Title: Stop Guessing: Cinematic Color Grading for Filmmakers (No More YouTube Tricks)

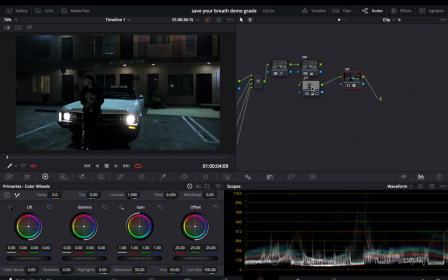4:07 You have a brain just like me, so you can absolutely understand it. So the reason you need to understand node trees is because when you know how to manage all this, you know how to leverage the image. So there's a great resource that you can go check out right now where I teach node trees.
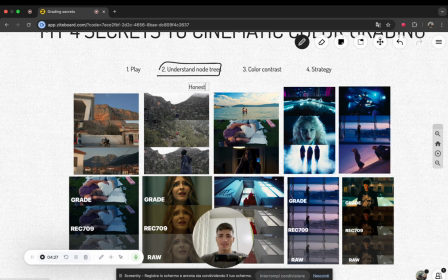4:26 And guess what? It's still the honest color grading. You got it.
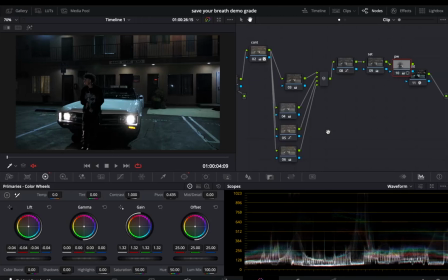4:30 Okay, go watch it because I talk about color trees and I grade this exact clip and I show in real time exactly how I did that.
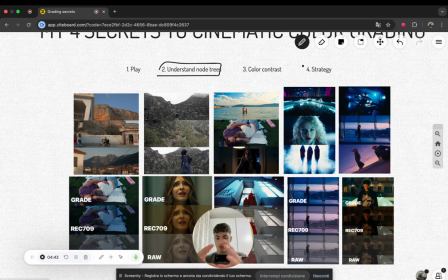4:39 Okay, so I show how I did that, why I did that way, like the node tree. And when you understand, see like this.
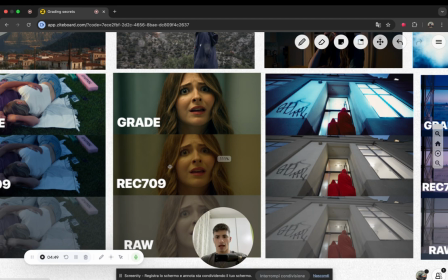4:46 So some guy on Reddit asked me if this clip, how did I achieve this look? Like, look at this.
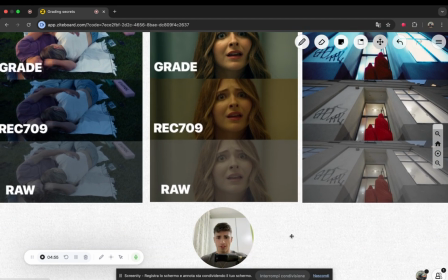4:51 Let's be real for a second. This is the raw clip from the camera. This is converted. Like this is contrast and saturation added.
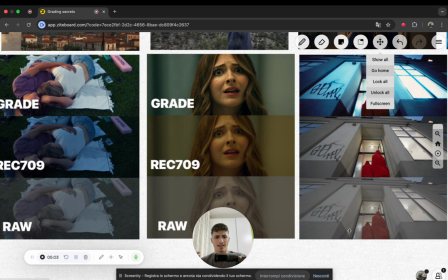4:59 And then this is the final grade. Now you might be wondering, how do you get the skin, which is really similar to the background, to become such of a separated color?
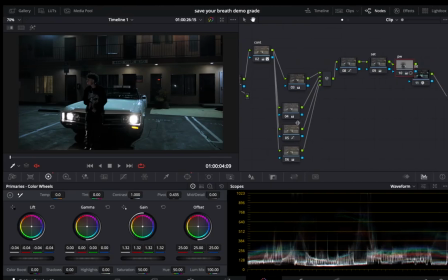5:07 You do that through the use of a complex node tree like this. Okay, I used the process where first in the beginning I made sure, like I made the node just like this one in the very beginning.
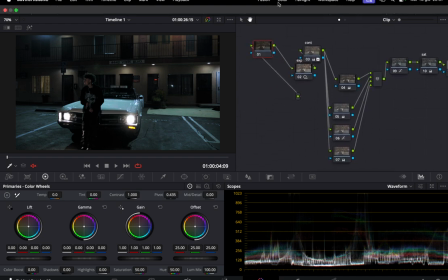5:19 Do you see this is the first node? Okay, I made the new node. Then I went and I balanced the image until it was like properly white balanced. I'm not gonna do that right now because the grade is obviously very tinted.
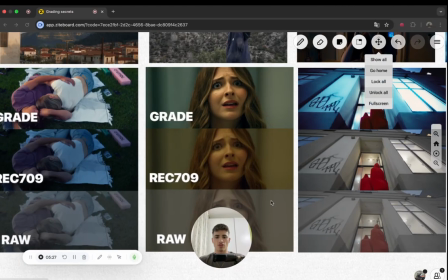5:32 I balanced the image, and after balancing the image,
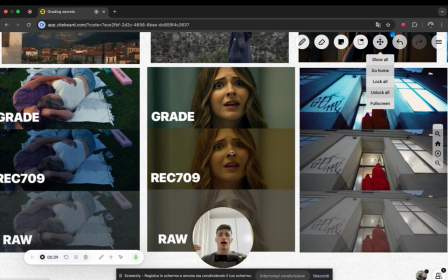5:35 I desaturated some parts of it while re-adding selective saturation to other parts of it.
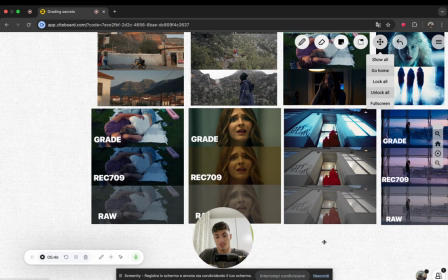5:41 It's a bit of a complex node. Yeah, it's a bit of a complex node tree, but you can do things like these,
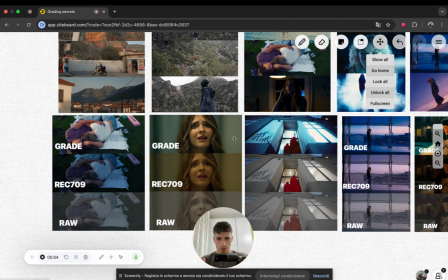5:49 like a colorist thinks about these things on the spot. Okay, I am able to just understand what the image needs.
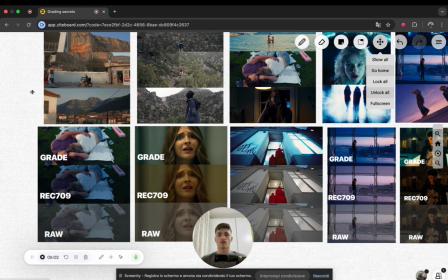5:58 Okay, because color grading is just problem solving. If you can't build good looks, like if you wouldn't know how to do this, this is not just a tint applied.
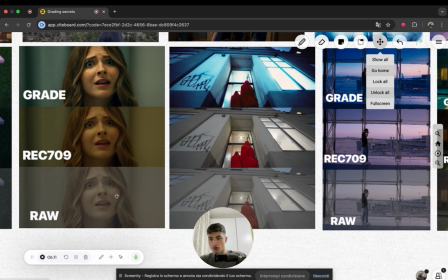6:07 Okay, it's a little more than a tint. If you wouldn't know how to do this or do this, because you can't just separate skin from the wall right here, right?
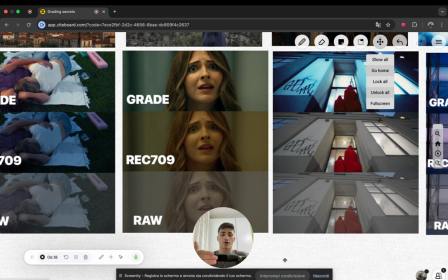6:15 You need a complex workflow. If you don't know how to do this, it's because you don't understand node trees, okay?
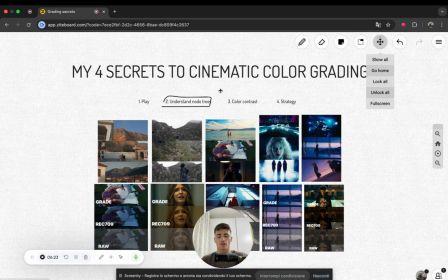6:21 And I have that color honest color grading guide on my channel. Go watch it right now. Second thing that makes all these grades look beautiful, guess what it is? It's color contrast.
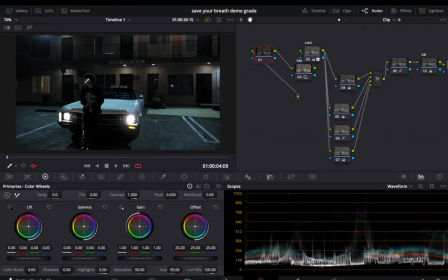6:31 Now, most of you are taught that to make an image look good, you need to add some contrast, right?
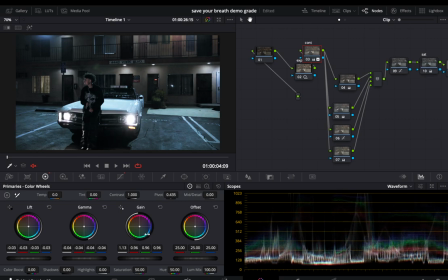6:36 And I agree with this. Usually, when you add contrast, the image starts to look a little better, right?
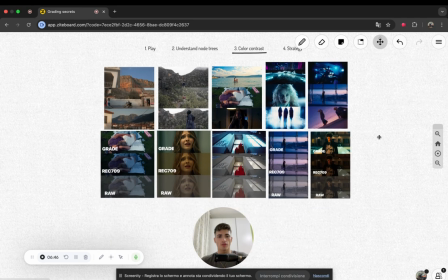6:43 Because the eye basically is drawn to the contrast of luma and chroma.
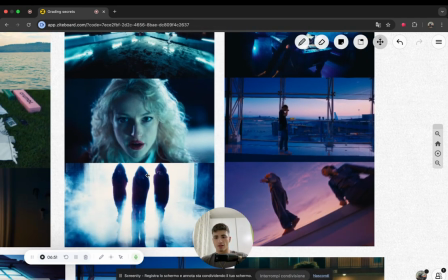6:48 Okay, so we like it when we have like a dark something against a bright something.
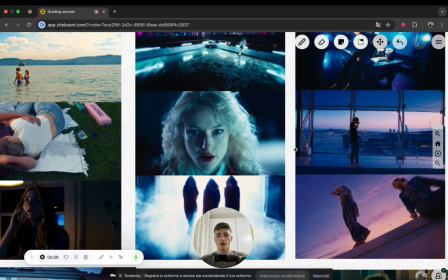6:53 Okay, that's what the eye likes. But we also, sorry for that, but the eye also likes when there's contrast of color.
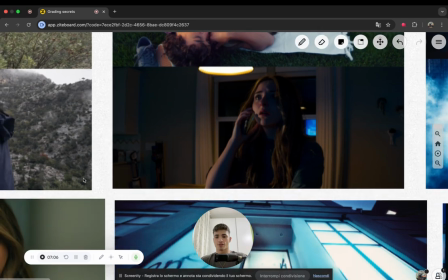7:02 Look at it this way. Look at this grass right here. Let's go over it. Let's look at right here.
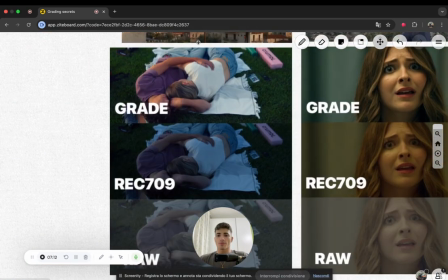7:09 So why does the top image look way better than the middle one? Because we have more contrast, okay? We have the grass, which is now a proper green instead of that dark whatever. We have the grass, which is a proper green. The skin tone is proper, is rich, okay?
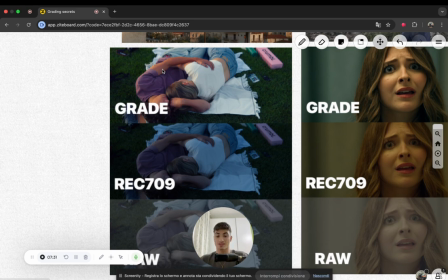7:27 You go in, saturate the skin tones. This is not just me applying saturation like this.
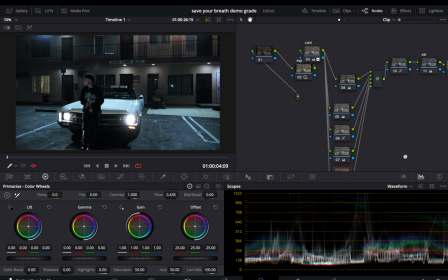7:33 Let's make a new node. Oh wait, I actually have my saturation node. This is not just me applying a saturation like this, like just upping everything.
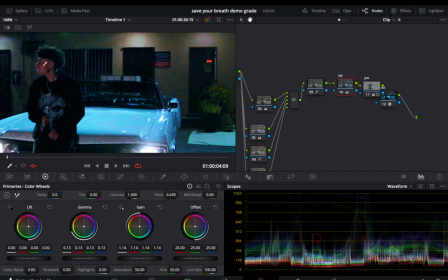7:43 It's not the same. Do you see when you do something like this, like the image doesn't look actually good? Do you see like his skin, the car is getting too blue, everything is looking weird?
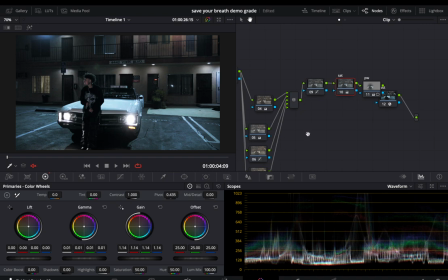7:51 So it's not just that. You literally look at this. I'm going to show you in a second. What I did was literally this. You go to a new node, you go to the curves, you go to what's called hue versus sat, and you decide what you want to saturate.
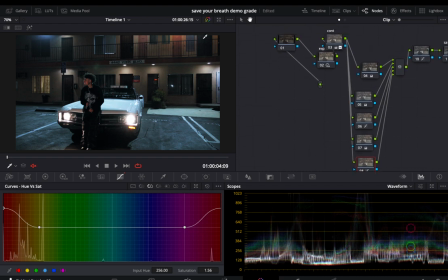8:05 Do you see that? In this image, it works beautifully because we still have a lot of information, because originally this is a very warm scene. I'm going to show you in a second. Look at this. I'm going to show you.